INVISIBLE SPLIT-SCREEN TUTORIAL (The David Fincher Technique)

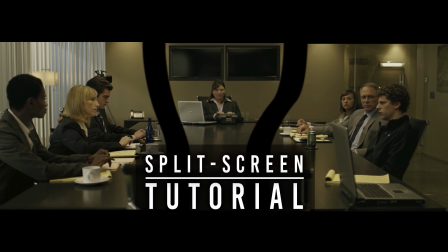Hi, my name is Benjamin Gill, and this is a tutorial on split-screening and split-comping in Adobe After Effects and Adobe Premiere Pro.
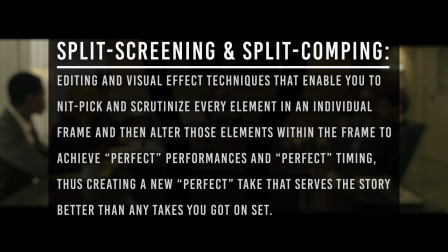So split-screening and split-comping are editing and visual effect techniques that enable you to nitpick and scrutinize every element in an individual frame,
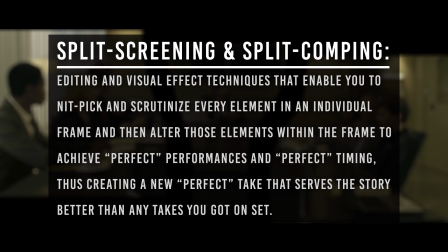and then alter those elements within the frame to achieve perfect performances and perfect timing, and thus creating a new perfect take that serves your story better than any takes you got on set.
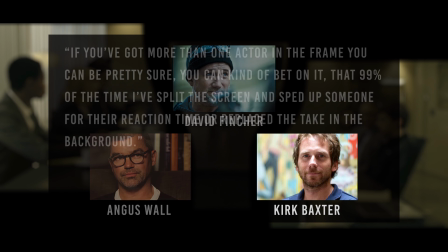And this is a technique that David Fincher and his team of editors have become known for. And they say that they do this effect hundreds of times in a film.
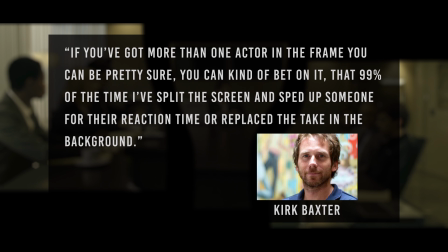Basically, any frame that has two people in it, they probably altered performance in some way.
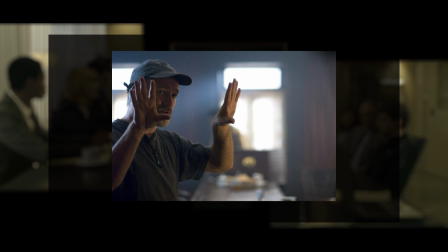David Fincher has become known as this precise and calculated filmmaker, and his cinematography reflects that.
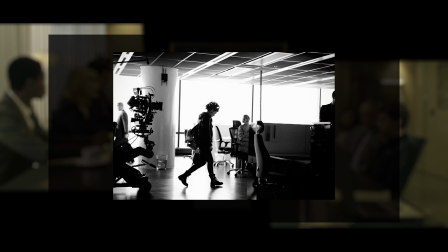He only likes precise, stable, smooth camera. He doesn't like handheld, he doesn't like steadicam, he wants tripod shots, dolly track, cranes.
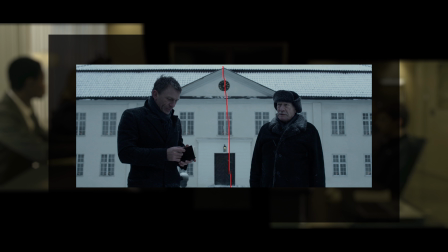He wants it to be smooth as possible. And this cinematography style works perfectly in tandem with split screening and split comping.
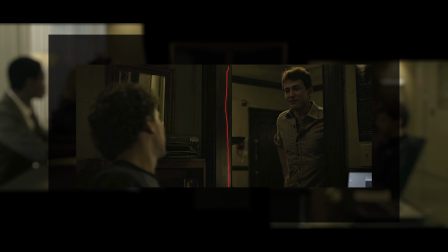Because of how smooth it is, you can get away with a lot of the seams that you wouldn't be able to get away with if it was handheld.
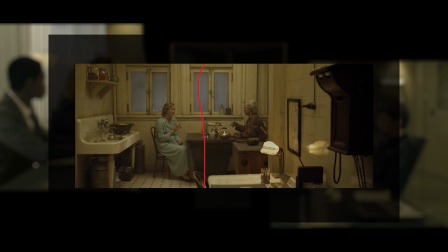So here are some examples of David Fincher's work, and I drew some lines showing you how this technique can be used.
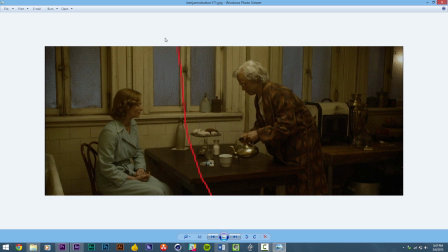This is a still from Benjamin Button, and as you can see, I drew a line to split the frame into an A side and a B side. When you split the frame, you want it to be a clean break so that you can manipulate the A side and the B side independently with no seams.
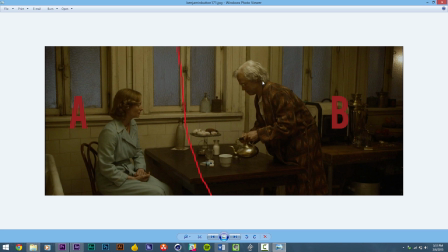So now that we have these two separated, we can move each clip independently in time to reduce gaps in dialogue, to increase gaps in dialogue, to make dialogue overlap. You can grab a performance from way earlier in the take or in a different take entirely, assuming that the tripod is the same in both shots,
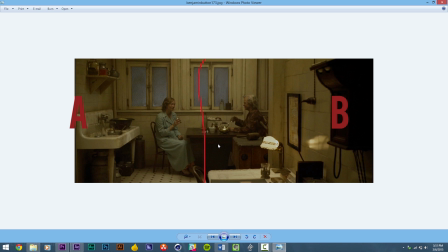and David Fincher frames for this on purpose so that he can fine-tune the performances he got on set in post.
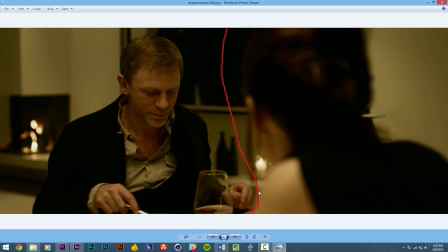So here's an example of how this can be used in even an over-the-shoulder shot where one character is dirty in the frame. So as long as the split does not cross the other actor, you can still move this in time and replace this shot with another take to make it better fit the continuity when you switch to the reverse.
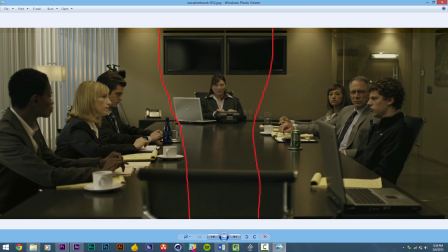Here's an example of split comping to achieve three different performances in a frame. We have an A-side, a B-side, and a C-side that all three can be manipulated independently to fine-tune the performances.
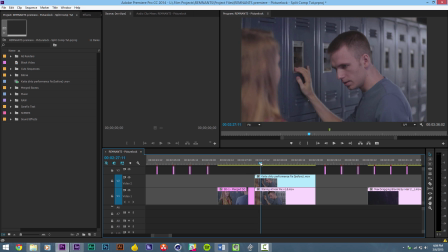So this is a film I edited last semester called Remnants, and it features a character that chooses his victims based on their blonde hair, and we wanted to emphasize him staring at her hair creepily while she says this dialogue.
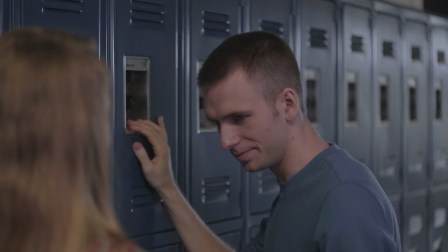This is the original, right? We have her saying her line and him staring for a second, and then replying, right?
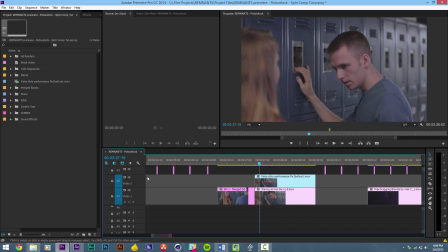And then this is the fix.
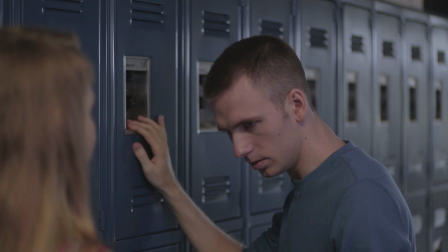So we have her saying her line and her continuing her line, but he's just creepily staring at her the whole time.
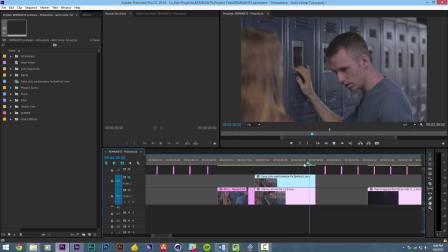And we delay and drag out before he says his line. So what results is a much creepier performance because we're just watching him stare at her the whole time.
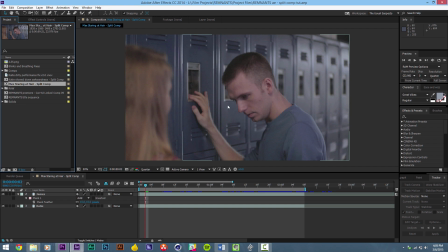And then in After Effects, this is the shot that we want to change so here's the original right we have him nodding and saying his line so basically we want to cut out this section of the frame and move it a little bit to the left in time to elongate his staring so
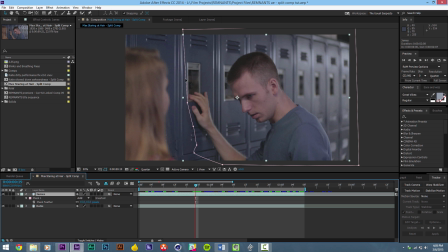we draw a mask right around this area and you can see if I turn this on and off how different the performances are so basically we have the freedom now now that we have this masked to
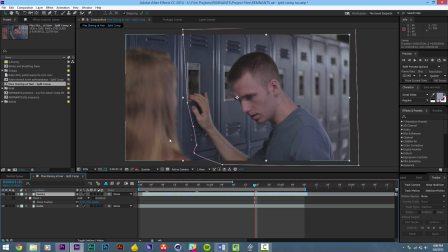just move performance and this side is unaffected so if I turn off the mask sides you can see that if our if our seam is perfect we can just adjust this side of the frame as well as this side of the frame independently of each other to achieve the look we want so here's an example of another film I cut in the fall.
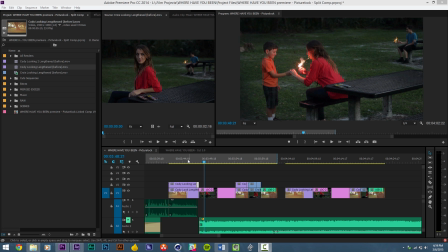This is Where Have You Been?
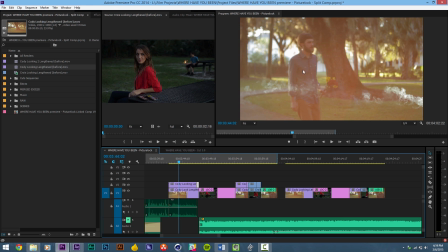And the final scene is this character seeing the other one for the first time in a really long time.
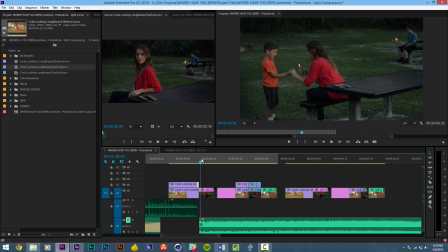There's no dialogue in this final scene, and everything that you're trying to portray is just through their looks at each other.
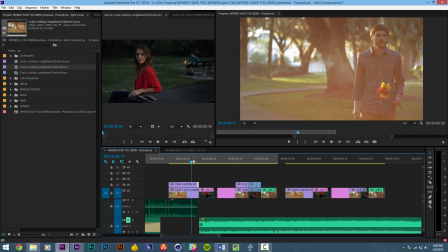So in the actual performances, I didn't have quite as long of looks as I wanted, so I used split comping to elongate their looks to achieve a better impact.
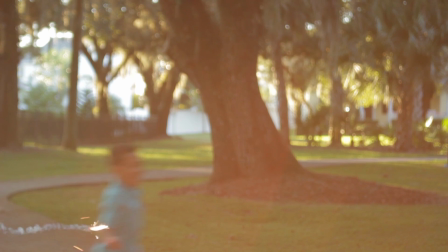So here's an example of what it looked like, right?
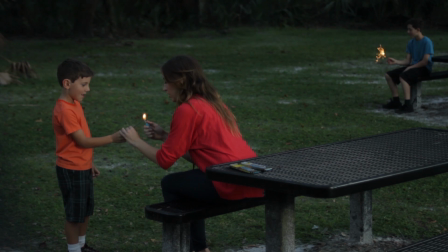So we have him looking, and then he starts to smile, and then this one's normal,
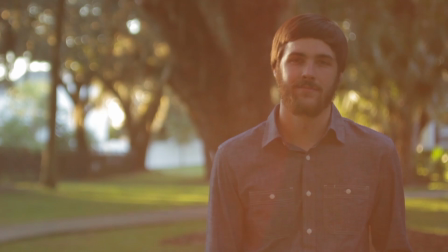she looks at him, then we have this one where he looks for a little bit, but then he starts to look down,
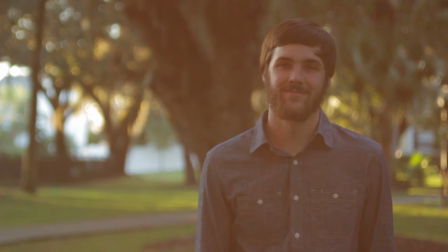and this one she starts to look down too early, and basically I just want to elongate those.
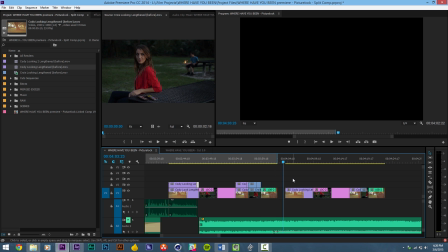So here's what it would look like, that same thing if I cut before they look down or blink.
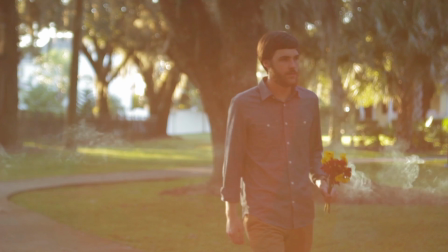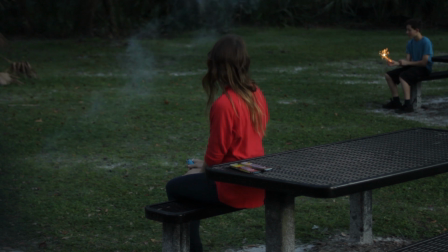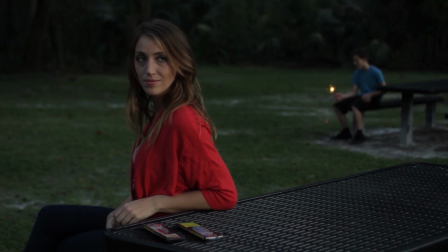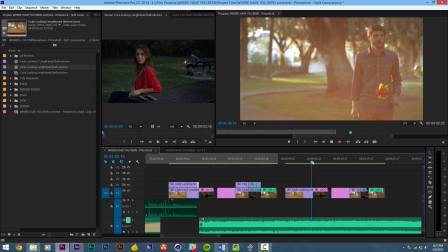So to me it just feels a little bit too abrupt on some of these cuts and I just want a few more frames back onto the end of it.
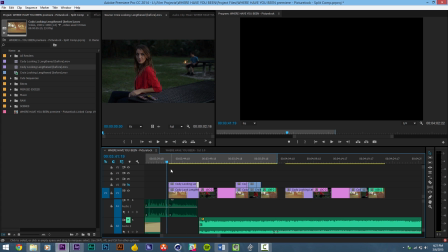So here's what it looked like when it was fixed using split comping.
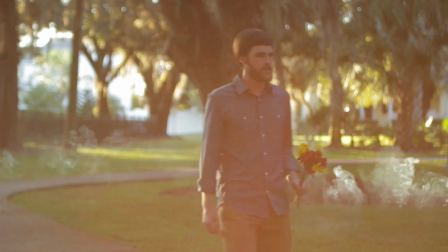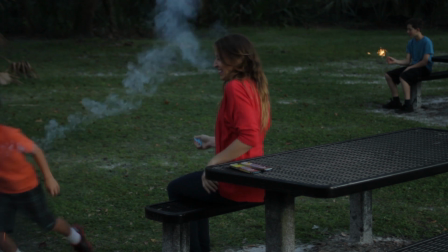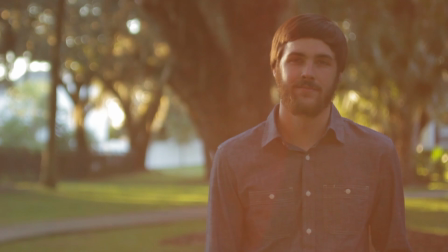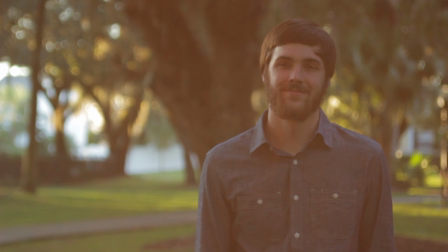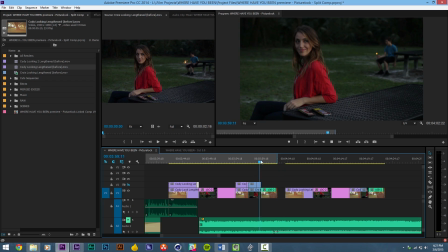So we just have much longer looks, we linger a little bit with the characters before they break eye contact.
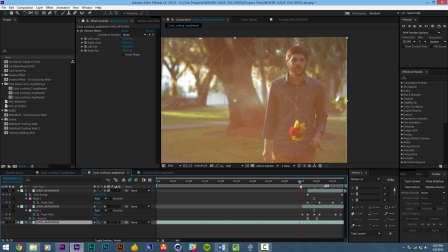So here's how I use split comping to elongate looks in After Effects. The first one is the most complicated because we have this smoke element that needs to move at normal speed or we will immediately notice that it's been slowed down. So basically I had to mask around this smoke element and add him on top so
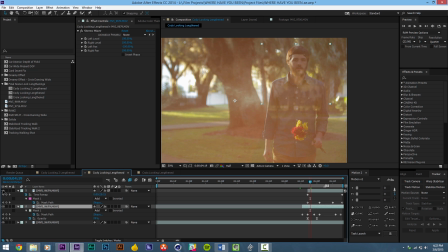we have two layers so if we look later with this is the part where I wanted it elongated when I take him away we have a clean plate that I removed him and then we have him on
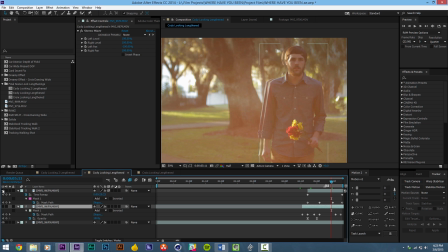top so as you can see the actual performance he's actually moved a little bit more to the left and when When he's elongated, he stays on the right. So I have much finer masks in this one than the Remnants one. And I have a lot of feathering to sell the smoke still moving.
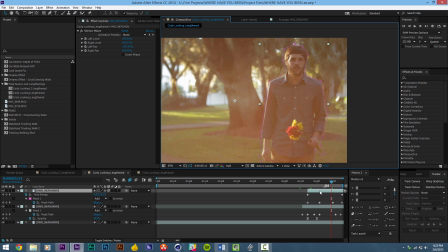So these I can move independently. So I use timer mapping to slow them down. So I'm pretty sure this was the actual end. This was normal. And so I almost doubled the time and elongated it.
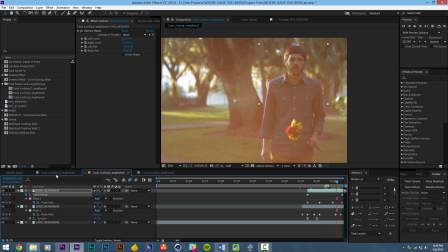But since the smoke is still moving at normal speed we get away with it And here's the other one of the actor staring and this one is much simpler.
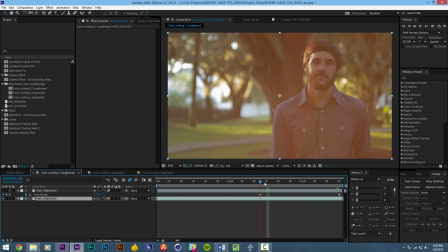All I had to do was elongate the two keyframes for time remapping
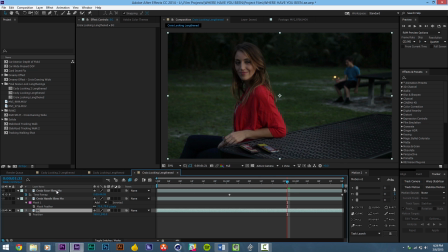Now the one of the female actress is a is a great example of split comping because I not only split comp here I also split comp her hands and change the performance there We have again a background element that needs
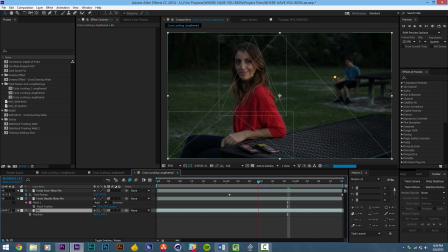to move at normal speed or we will notice the change and that is just this sparkler guy and i have a mask around her hands because in the actual take her hands fidget a lot and i thought it was distracting so i found a part of the take where her hands were stationary
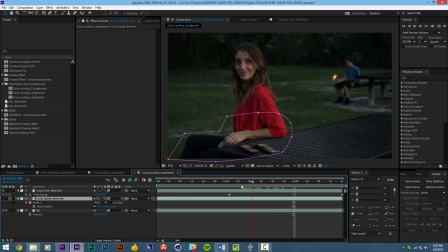and replaced it so here's here's before and here's after and then i have a different mask for her upper body and her head and that i just remapped and slowed down her head's performance But since we have this element in the background moving at full speed,
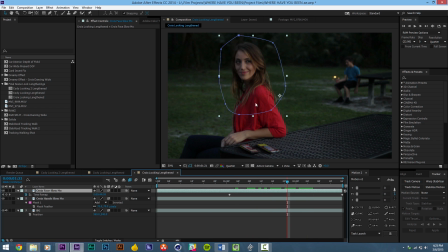we get away with just this section of the frame being slowed down. And that's basically it. That's split comping. So basically you're cutting out different parts of the frame and manipulating them in time and space to achieve the perfect take that you never got on set that allows you to better serve your story. I'm Ben Gill.